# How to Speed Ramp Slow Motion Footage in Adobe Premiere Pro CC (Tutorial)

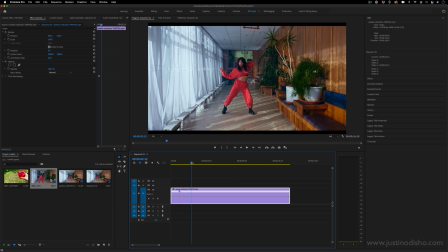227s
move that can have been a cool move to have speed ramped and also the camera is moving as well so you get these cool fast forwarding through the frame feels
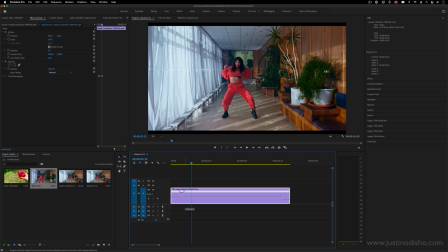241s
and so from this point to this point i can increase it maybe three or more hundred percent if i want i can add
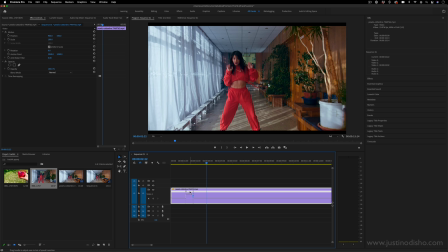250s
a little bit of ramping i don't even have to it can just jump straight from fast to slow but when i play something like that back that's the perfect example it's
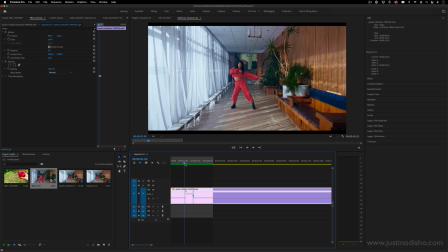257s
slow it's fast during like a part that makes sense her arms go in a full circle and then it jumps back to
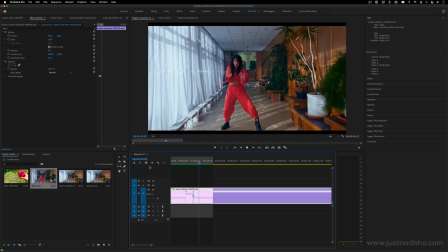265s
being slow again it can really look cool for music videos or to add some emphasis or just to cut to the interesting parts of the image without cutting so i can zoom through this section perhaps i can zoom all the way up to even when the camera moves forward you really want it
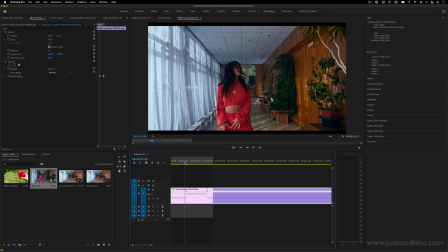284s
to be more like bursts and not super long speedy sections
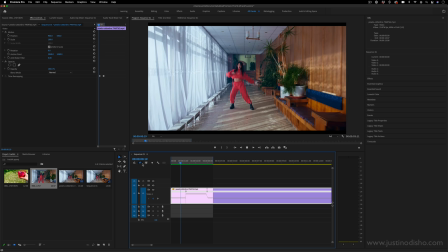289s
because then it'll just start to look like you're fast-forwarding but you can adjust and play around and see what it might look like as you try
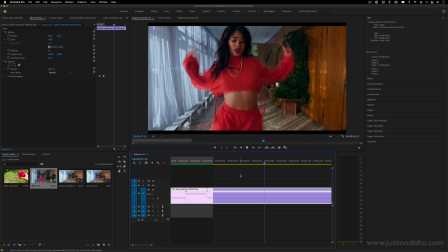298s
different speeds and lengths of the ramping so this is what that might look like if
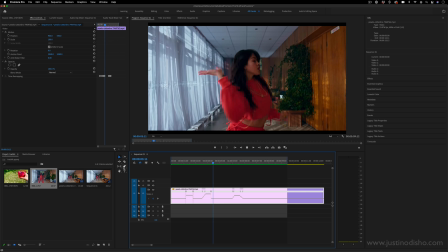303s
you did it a few times throughout the clip in moments that made sense and
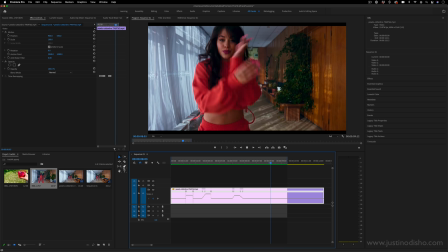307s
this would look great for music videos so the main idea here is to shoot a high
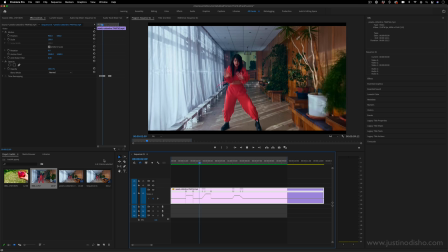312s
frames per second clip make it slow motion and then speed
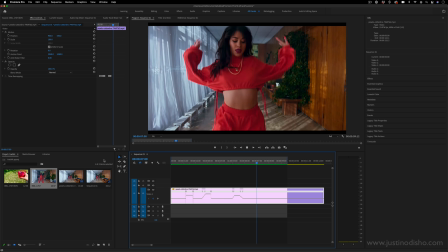317s
ramp in to certain sections of action in that slow motion clip.
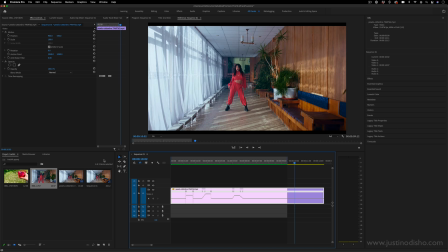322s
If you enjoyed this video,
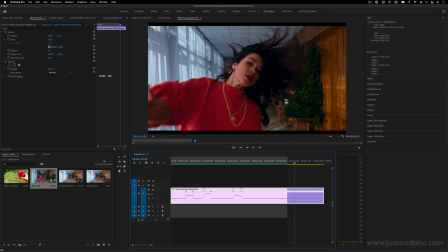323s
my name is Justin Odisha, you can check out more tutorials on slow motion and speed ramping in the playlist on my channel and subscribe to stay tuned for all my new videos.
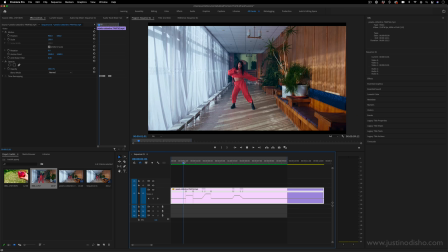331s
Thank you so much for watching and I'll see you in the next one.